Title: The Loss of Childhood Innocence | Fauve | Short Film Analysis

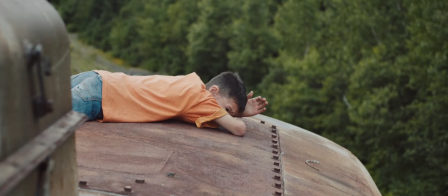(0:00)
Think back to your childhood. Do you remember playing with your friends without a care in the world, pulling pranks on one another?
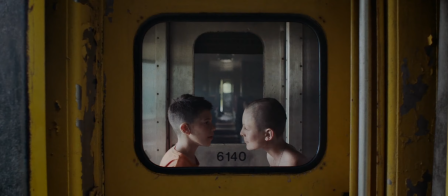(0:06)
And when did all of that end for you? Fove, a 16-minute short film by Jeremy Comte, explores a day in the life of two boys,
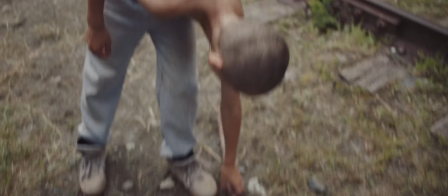(0:15)
Tyler and Benjamin, who get into a power struggle of innocent pranks, which ends fatally.
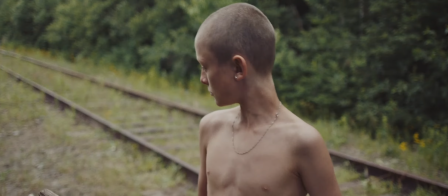(0:20)
The film brings us to a world suffused with childlike beauty and curiosity, and then plunges us right into the deep, shocking depths.
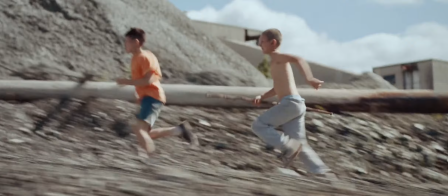(0:28)
In this video we'll break down the film from beginning to end and see how it strips away the innocence
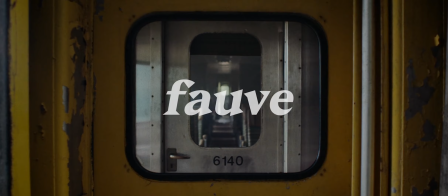(0:34)
of a child right before our eyes and how the film uses suspense as a hook to keep us glued.
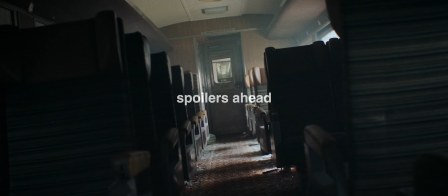The film begins in an abandoned train in the Quebec wilderness. A fly buzzes ominously and we hear a kid banging on what must be a door.
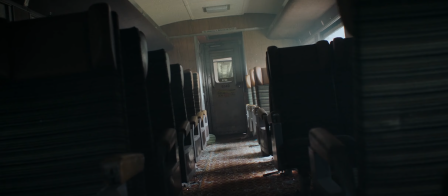(0:58)
The camera is canted with a little light seeping in from the outside and this tells us that something's off. We think that this child is in grave danger until we see another one come into the carriage laughing.
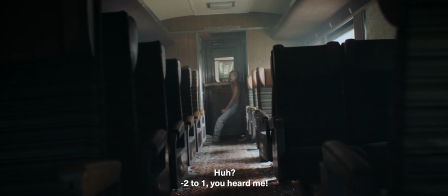(1:10)
It's just Tyler and Benjamin, two bright, happy boys forcing around.
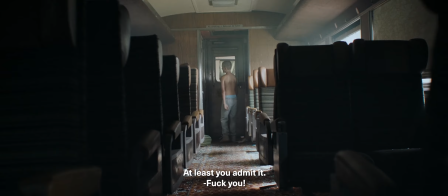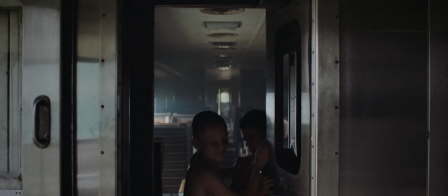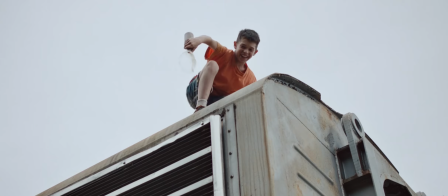(1:25)
They leave the train and play roughly on the abandoned train track in a forest.
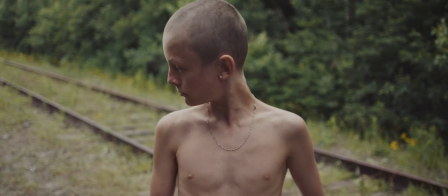(1:30)
Splashing water, throwing rocks, and even faking an injury from a fall.
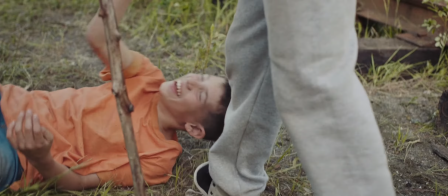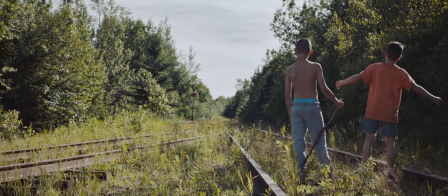(1:45)
They are ruthless to each other, but they have a mutual understanding that it's all for fun.
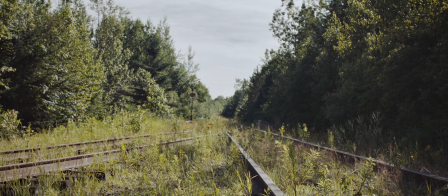(1:52)
Neither one takes it too seriously, and it's interesting to see this film taking place in the middle of a forest rather than a
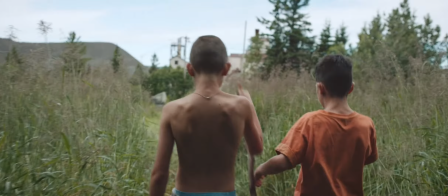(1:58)
neighborhood where it visually stands out and creates an interesting way to explore these characters without any conflict from,
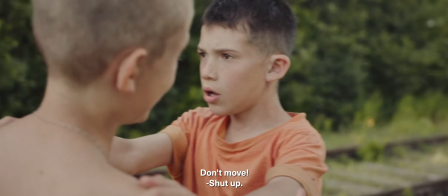(2:05)
say, parents or other friends. We start to learn more about them when Benjamin supposedly notices a fox and muses about eating it.
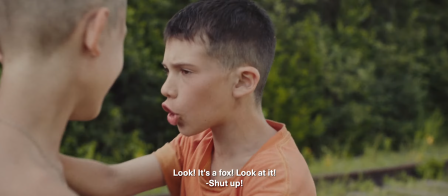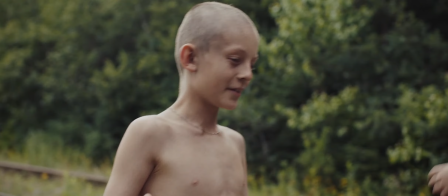(2:21)
We find out that Benjamin is a parent pleaser,
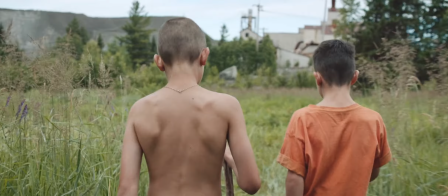(2:23)
and Tyler just wants to prove that he's capable of surviving on his own while hiding the issues he has with his father.
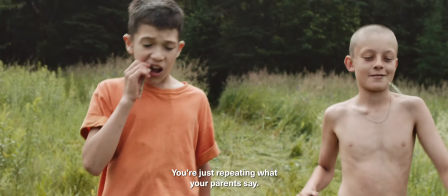(2:33) Why do everyone eat it? Everyone wants to eat anything. Do you remember what your parents were doing?
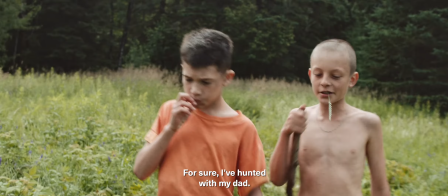(2:40) Anyway, you wouldn't even be able to kill an animal and eat it. I'm going to go to my dad.
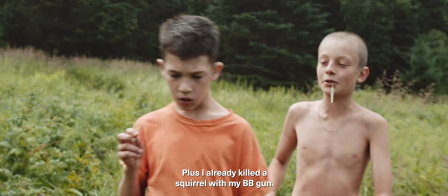(2:46) You never see your dad. Yes. The other day, I killed a knife with my dog.
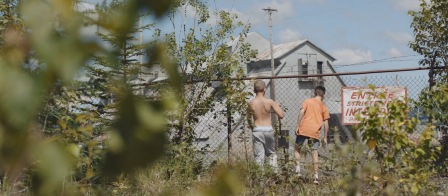(2:52)
The two boys come up to a restricted facility, totally oblivious to the danger they are putting themselves into as they head inside.
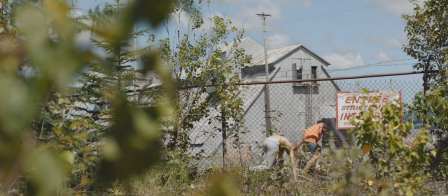(2:58)
In this shot of them going through a fence, you can see them exiting the relative safety of the forest and entering a place unfamiliar to them,
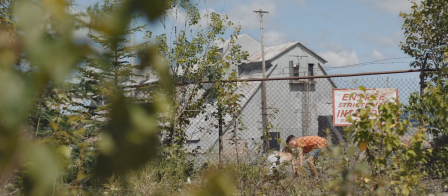(3:07)
visually showing the bleakness ahead of them as the greenery around starts to diminish.
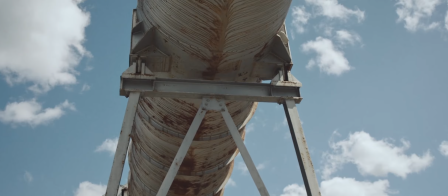(3:15)
The two boys wander around, looking through windows and throwing rocks at pipes, showing the curiosity that we all used to have as kids.
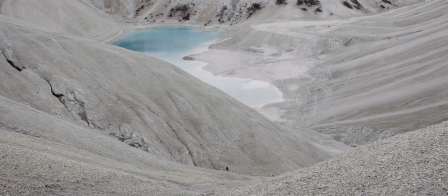(3:26)
They They scurry off when a dump truck passes by, thinking they're in trouble, and unknowingly run towards a quarry with quicksand-like mud.
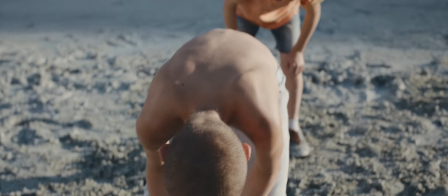(3:34)
The film has visually fully shifted into a bleary grey look.
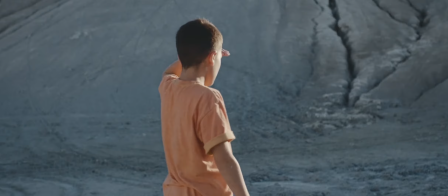(3:38)
The two kids stick out like they don't belong, especially Benjamin, with his bright orange shirt.
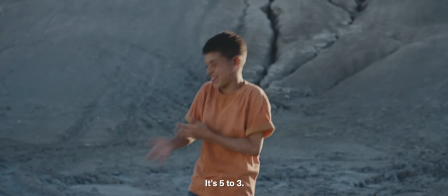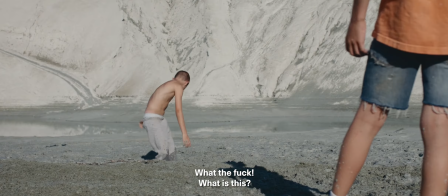(3:53)
Here, Tyler plays around with the mud, but realizes his legs are stuck in it, and he can't pull himself out.
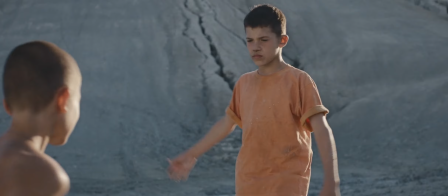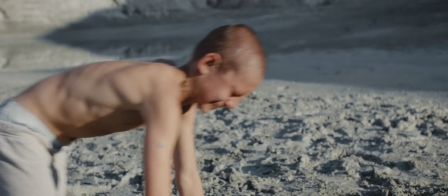(4:04)
Benjamin thinks that he's faking it at first, and teases him.